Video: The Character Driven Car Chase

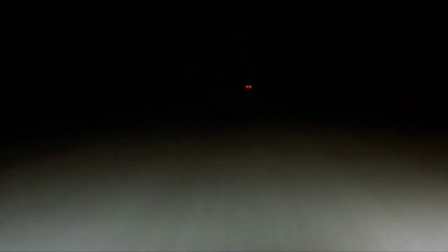4:34 Again, the camera sticks with our character. In this instance, Peter Stormare's pancake-obsessed Gare as he chases down a car in the black of night. Notice how few shots make up this scene, and how long we hold on each shot before we cut to the next.
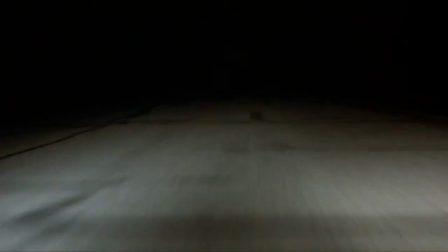4:55 All of this helps to build a different kind of car chase, a quieter car chase.
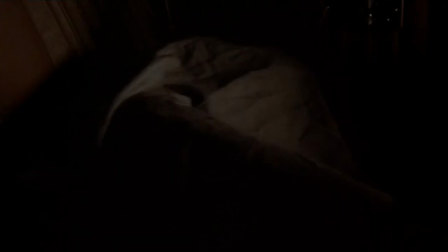One more example I want to bring up is the opening getaway scene from Nicholas Winding Refn's Drive from 2011.
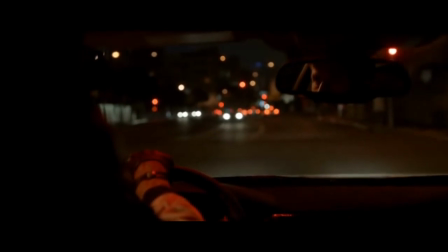5:13 Gordon pulls up from behind the arc. Can't get it to go. Celtics get it back.
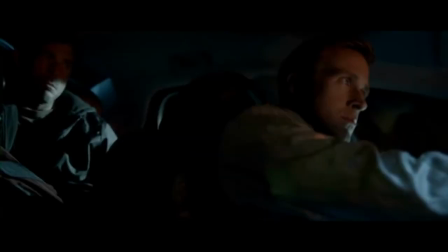5:21 This scene differs slightly from our previous examples because in this instance our character is the pursued rather than the pursuer.
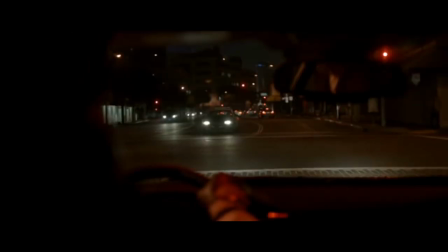5:28 But the manner in which the scene is shot is the same.
10 seconds on the clock.
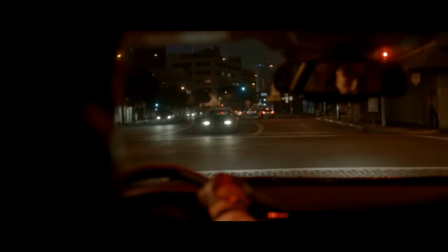5:33 Sticking closely to Ryan Gosling's side as he evades the police with a select number of shots.
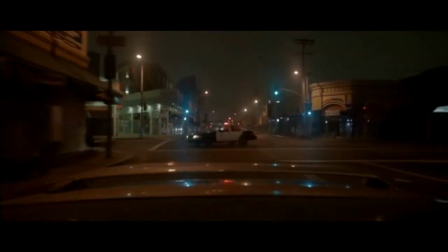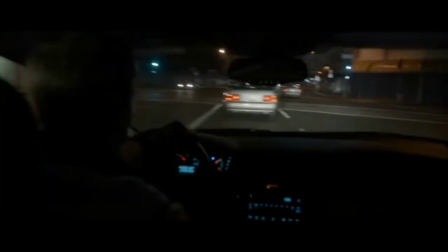5:46 While all three of these films are wildly different from each other, they are also focused in the same way.
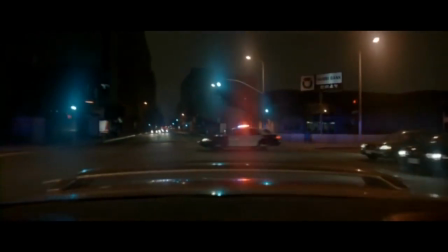5:52 As their plots intricately twist along, these films are more interested in the characters that inhabit them, and their respective car chases reflect that.
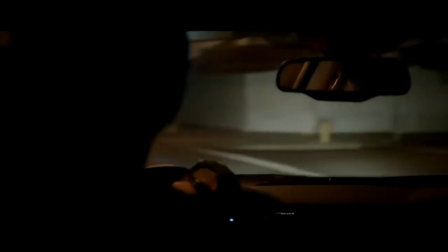6:01 By choosing the singular perspective, the filmmakers emphasize their characters over the car chase itself.
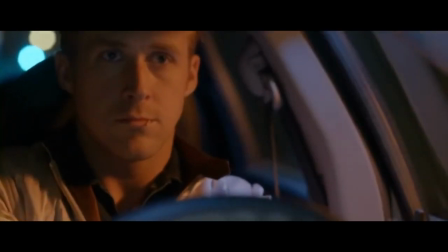6:06 Rather than a thrilling spectacle, the audience is served a dish of quiet tension. We feel what each of these characters feel as they feel it.
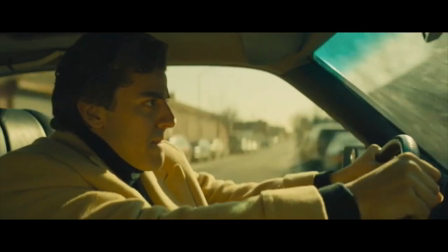6:15 Determined yet anxious in the case of Oscar Isaac,
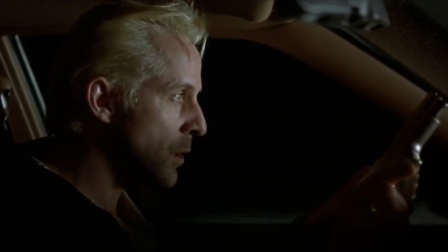6:18 complete focus with a little confusion at the end for Peter Stormare, and calm, collected tension with Ryan Gosling.
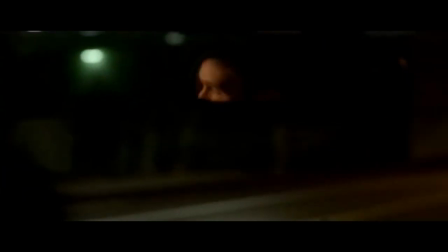6:25 The singular perspective car chase creates a more intimate experience for the audience and the characters
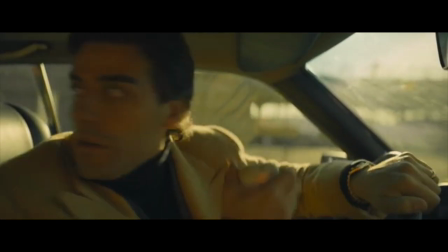6:30 because they're experiencing the same things at the same time from the same perspective.
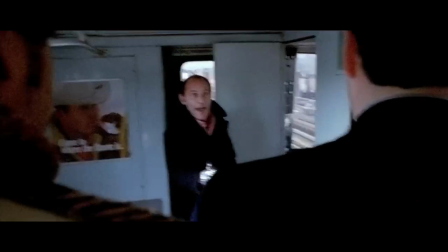6:34 It's not a technique that's appropriate for every film with a car chase.
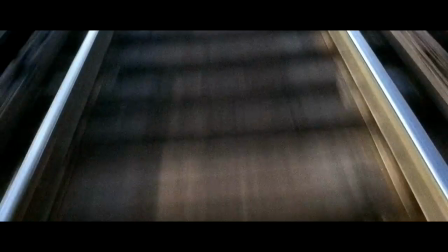6:38 As an obvious example, the iconic chase in William Friedkin's The French Connection from 1971 would not be improved upon by utilizing the singular perspective.
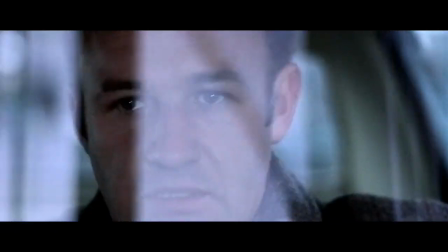6:47 But to be fair, nothing can improve it, because this car chase is a work of art.
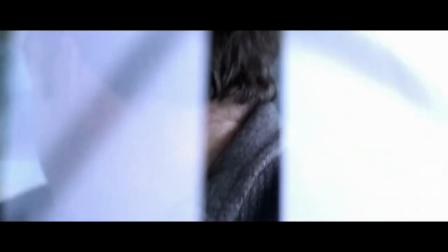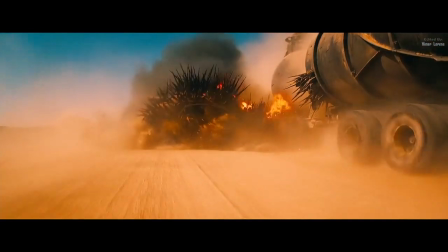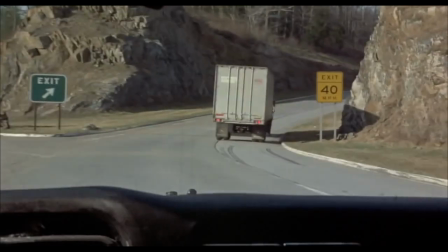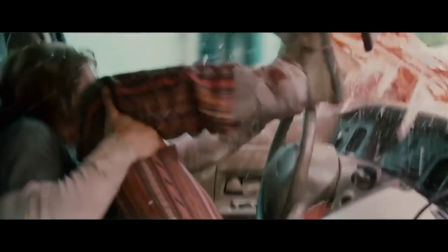7:11 Car chases, like films, come in all shapes and sizes, some big, some small, some bombastic, and others understated.
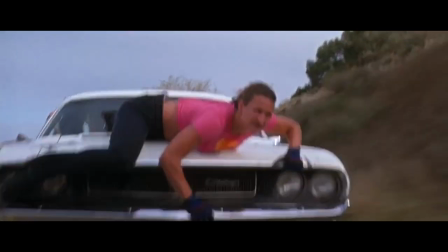7:20 But like everything else in filmmaking, they're a tool to help tell a story. And no two stories are exactly alike, so neither should our car chases.
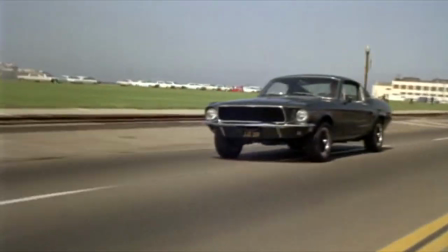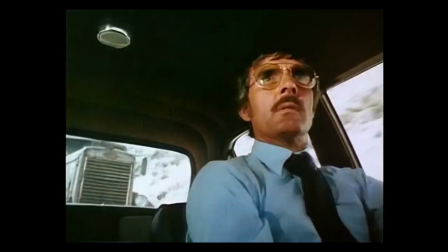7:33 For a deeper dive into the singular perspective car chase, I recommend one of Steven Spielberg's first films,
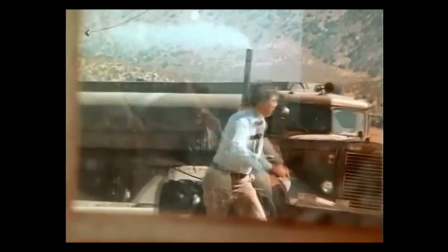7:40 1971's Duel, about a man being terrorized by an unseen truck driver.
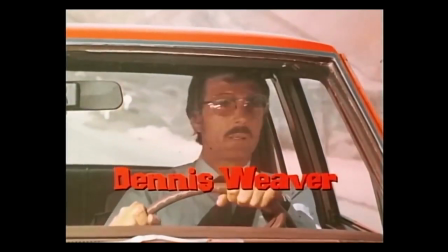7:45 It's 90 minutes of Dennis Weaver having a very bad day on a lonely Californian highway,
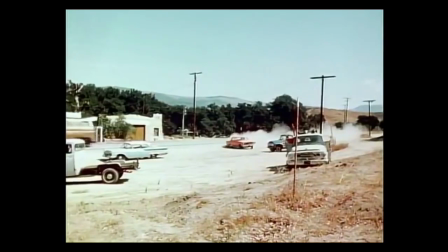7:50 and a thrilling exercise in singular perspective storytelling writ large.
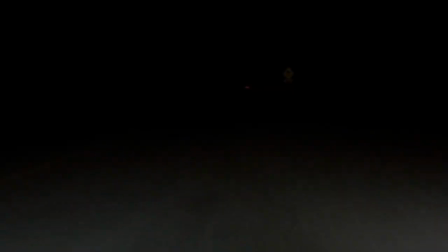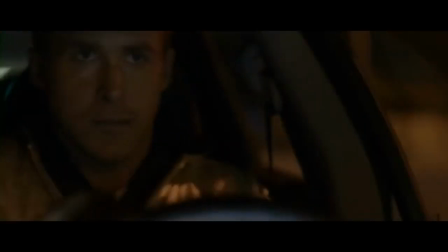8:03 My name is Zachary Burns, the writer and video editor for this essay. This video was produced by our editor Caleb Masters and the Cinematropolis, your source for thoughtful conversations about classic and independent film.
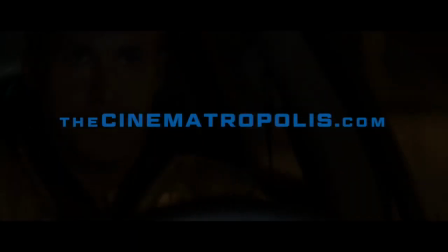8:15 Continue the conversation on our website, thecinematropolis.com.
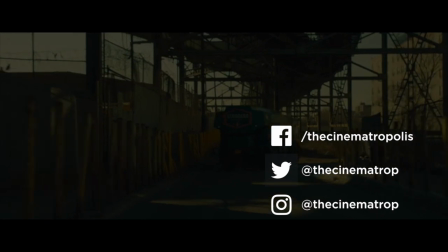8:22 For more thoughts and conversations about film, consider checking out our other recent video essays and be sure to subscribe so you never miss the latest from the Cinematropolis.
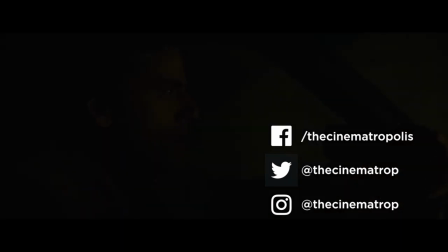8:30 And if you're feeling friendly, you can connect with us on Facebook, Twitter, and Instagram.